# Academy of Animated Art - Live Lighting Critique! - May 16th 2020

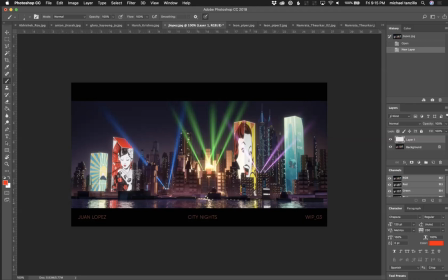12:18 You could possibly find some more dark values in the water. But overall, I think that's sitting in there really well.
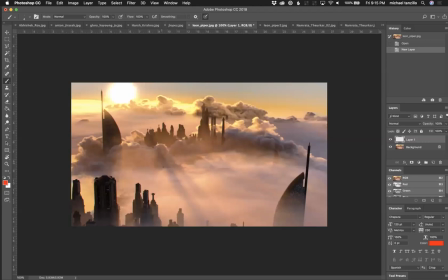12:24 So I would just kind of work on that haze, work on the glow around there, and you'd be in a good spot. Leon, so good adjustments on from last week. I think these shadows could probably be diffused a little bit more and softened just a bit more.
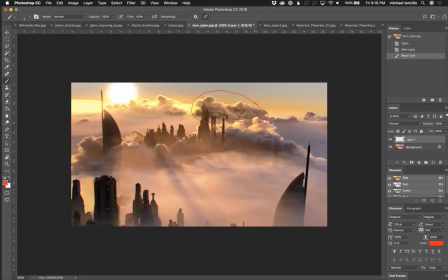12:39 I still feel like we're getting the dark values in these clouds are still getting too dark compared to our reference. And I would just like really kind of lift those up, because you really want those to be white and fluffy again as they're going back into space here. So I would continue to work on that.
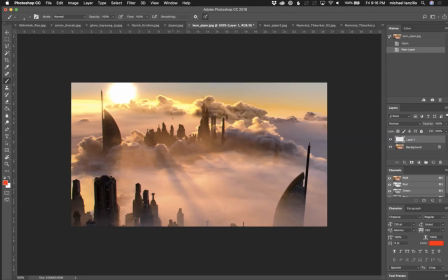12:57 And then if there's any way, I'm trying to think how to do this. So I'm looking at these buildings back here and I'm seeing that, like, I just want to see more variation within them a little bit.
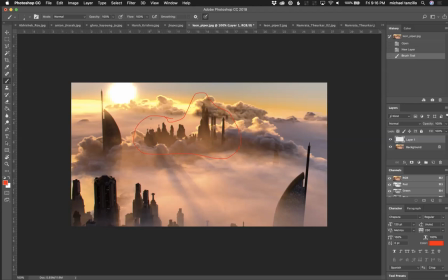13:14 Like I get that we're kind of silhouetting them, but it would be nice if there was some like, just like hits from the sun, even on this building too, just like some rims to pick that up just a little bit more and really kind of feel that as well.
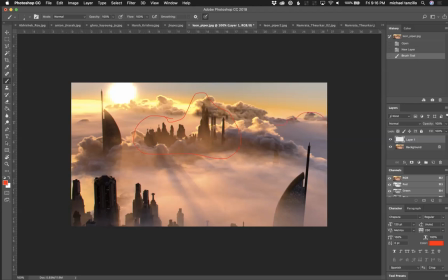13:30 And then maybe just build up some more clouds over here to kind of, cause this area on this side feels a little bit dead and like a little bit empty. And I would just kind of fill that in with some clouds to really fill those in. But,
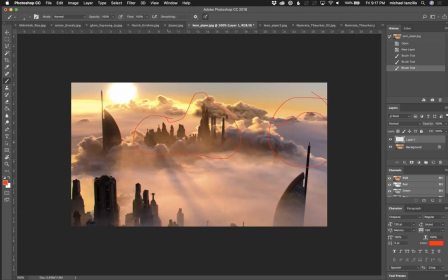13:49 yeah, I guess maybe just lift these. And then once you get some more value in here, you can lift the aerial perspective, the fog, the haze on these as well. Cause it'd be nice to get these.
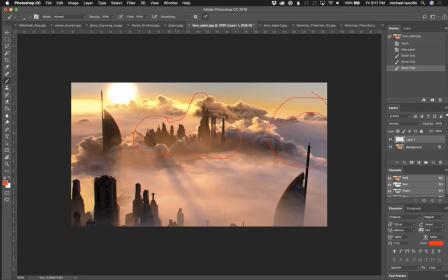14:03 There's definitely a difference in value between this and this, but I would like to see these lifted a little bit more. So like everything in the background, keep bringing it up.
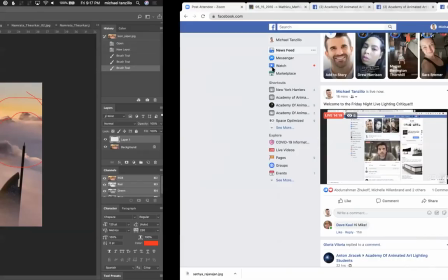14:10 You had that reference a while ago. I would kind of stick to that. Leon, another one.
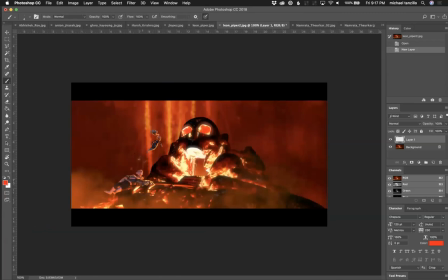14:17 So we've got I just keep calling these guys the Incredibles in my head. I don't know who they are, but I see that you've gone ahead and defocused the background back behind here as a way of kind of getting them to read a little bit and allowing her to fall into that.
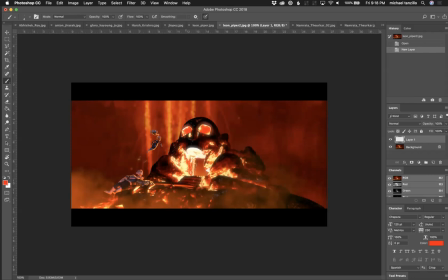14:35 I like where your head's at, but the problem with that is it starts to feel miniature and they start to feel very little. And if this is like a heroic epic scene, they're supposed to be feeling a little bit larger than life. And right now this feels like it's all taking place at a very small scale.
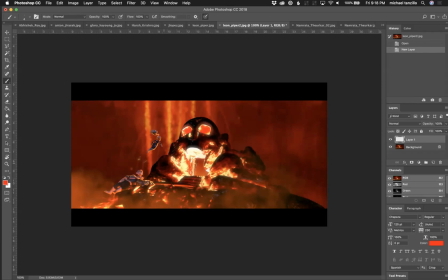14:54 in terms of some other lighting things, like the darks, there's a little bit of a disconnection between the, like, the blacks on him and her versus these blacks.
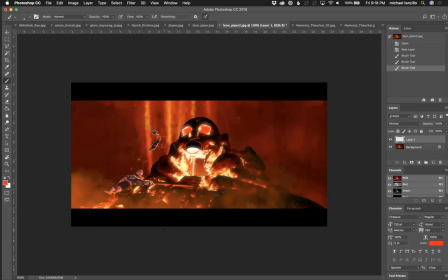15:09 Like, these blacks are super duper black. And I'm feeling a little bit of a too big of a disconnect there. I do like the rim that you're getting here. I think maybe a little bit more light coming up underneath him here, but I like where those are falling into place.
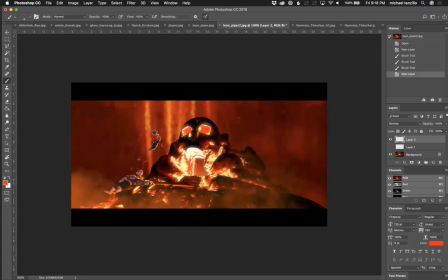15:29 And then I would almost, from a storytelling standpoint, almost make this like an ominous, because right now it looks like there's no big deal that I could just go ahead and just fly right through there. I would maybe make that like this,
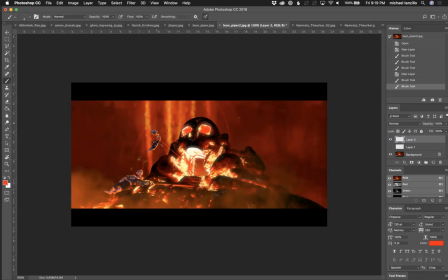15:43 like a pool of lava or a source of lava in there, so that if she, like the way that the eyes are kind of like, I don't want to go in there, I also don't want to go in here. But right now it seems like I could totally just zip through and everything would be cool.
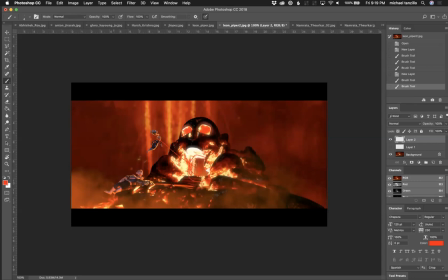15:59 Yeah, I think that's where I would take that one. But like, you're getting good rims, you're getting some good stuff happening in here. This kind of haze is looking good. I would just cover up this corner too with it as well to kind of get those dark values lifted.
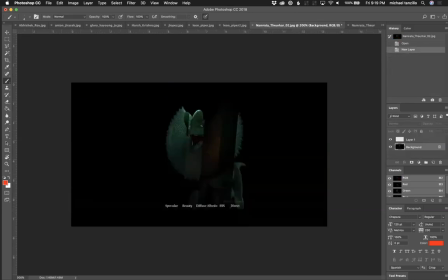16:14 But that's all looking pretty good. All right, Amrata.
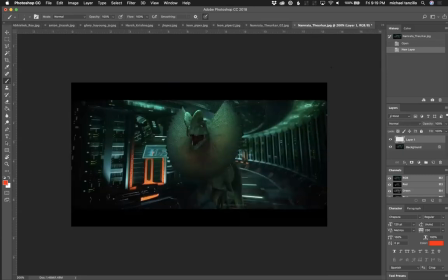16:19 So this was just the breakdown. So I'll go ahead and go over into this one. It's looking cool. Definitely a Jurassic Park scene in my head.
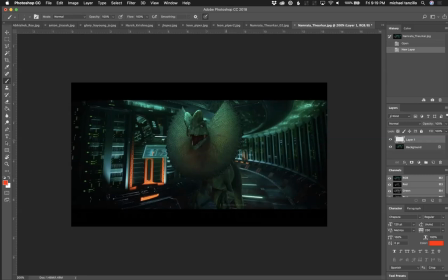16:28 Like, that's the first thing I thought. And some things about the overall composition of this. So a couple things. We always talk about getting us to read the character and figuring out a way to get that character to pop off the background.
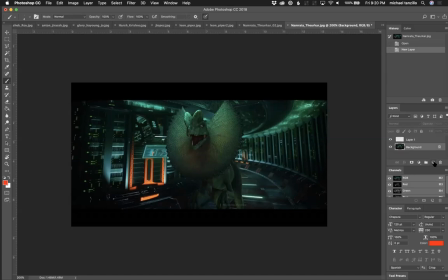16:46 And one way of, and I didn't actually test this, but let's see how this works. So there's a couple ways that you can get a character to read off from a background. You can either go, and they're all kind of the same, right? They're contrasting elements.
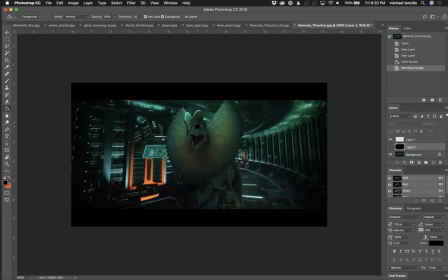17:03 There's light over dark, there's warm over cool, there's dark over light, there's complementary colors, there's complex shapes in the background versus simple shapes up front, things like that.
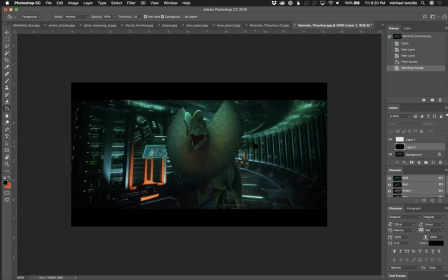17:15 And what I'm seeing here in this scene is that there's not enough, there's not a lot separating the character from background. If I'm being honest, the area that is standing out most to me is this kind of, this orange
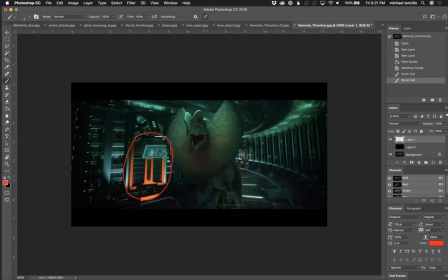17:32 panel right here, because that is just such a stark difference from everything else. It's such a complementary color that it really pops out and really is saturated and warm. It just like pops forward at me. So I'm wondering if it wouldn't be beneficial to make the background
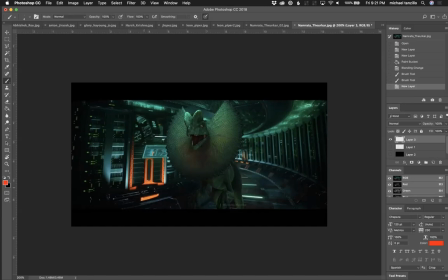17:51 a different hue, like a warmer hue, that maybe something like this, because then it, like, not quite that saturated, but something along those tones. So you're getting more of those feelings in there so that the character itself, the green of the character, can read off. Because I don't think we have a lot of wiggle room on the color of the dino. Although we might, we don't know what they look like. they could have been any color.
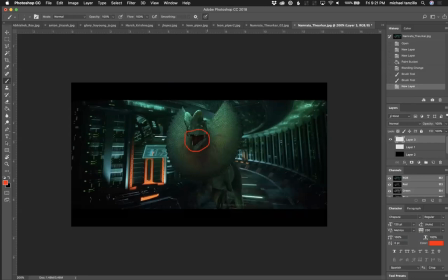18:11 Or maybe using, and then like really kind of playing up the mouth, tongue, teeth element of it. Because it's like, whenever you have a creature who might eat you, you really want to highlight that as the danger point.
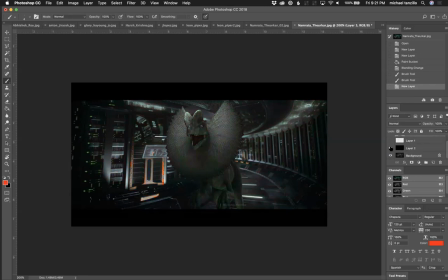18:27 And what I was doing over here with this black element is I was checking the luminosity of it. And this is just my little trick to do that. I make a new layer, drop a black image on it, and then have it do a color merge operator.
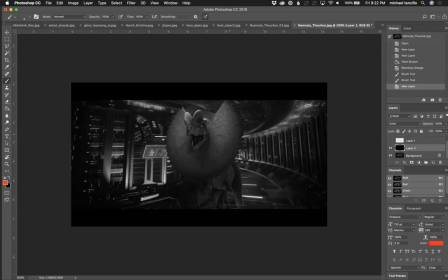18:43 And that way you can really start to see it. So if, like, again, if I, because again, this tests luminosity, and if I'm squinting my eyes at it, I'm looking at this, again, my eye is being drawn right here to this one, not really to the character where we want it.
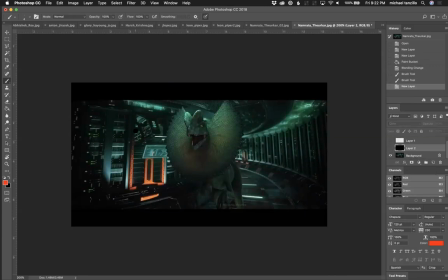18:56 The other thing that you could do is make, like, turn off these panels and make this darker and then allow the character to read up a little bit more. And then
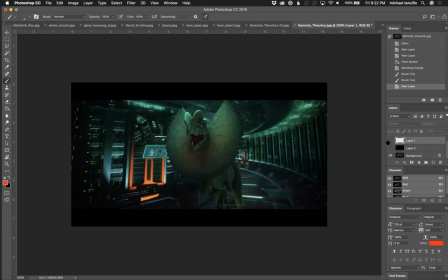19:08 that would be where I start. And then from there, we can kind of piece together if the shaping is working out well, because I would like to see the shaping favor, because it's not doing us any favors right now. Like, I know that we have light coming straight down,
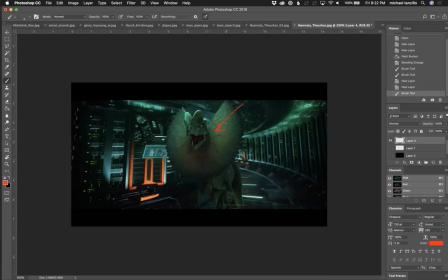19:26 but usually you want to favor it either coming in from one side or the other, just to get more shaping in here because it's looking pretty flat, or to get some more rim around these edge. But the position of it feels very literal and not what you would do in a,
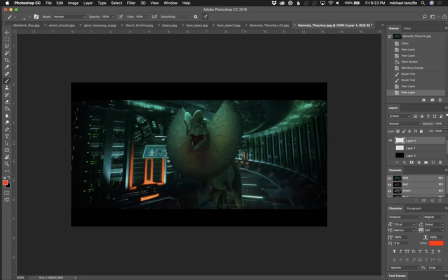19:41 like, even if this was on a live action film set, they would set up some specialty lights to really get this, our hero character, to really read. But it's a cool scene. I like where it's going, and I think that you've got a lot of potential there. All right, Niha.
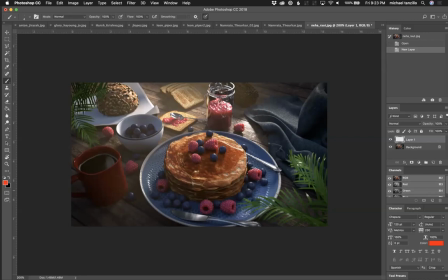19:55 So we've got this lovely, surreal breakfast that I will never have. I will never take the time to make all this. This is beautiful, and I like to cook, so this is a beautiful breakfast. So some things about it. So I think you had some raspberries the last week,
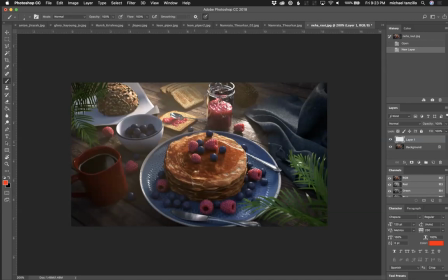20:13 and the first thing that I noticed about them was that they, like, these are feeling more magenta than red. Let me just go ahead and take, let's just take these guys here.
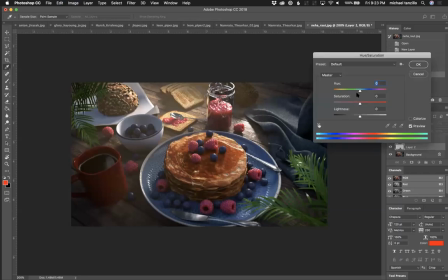20:27 And I'm just going to shift the color of them just a little bit and make them more like true red.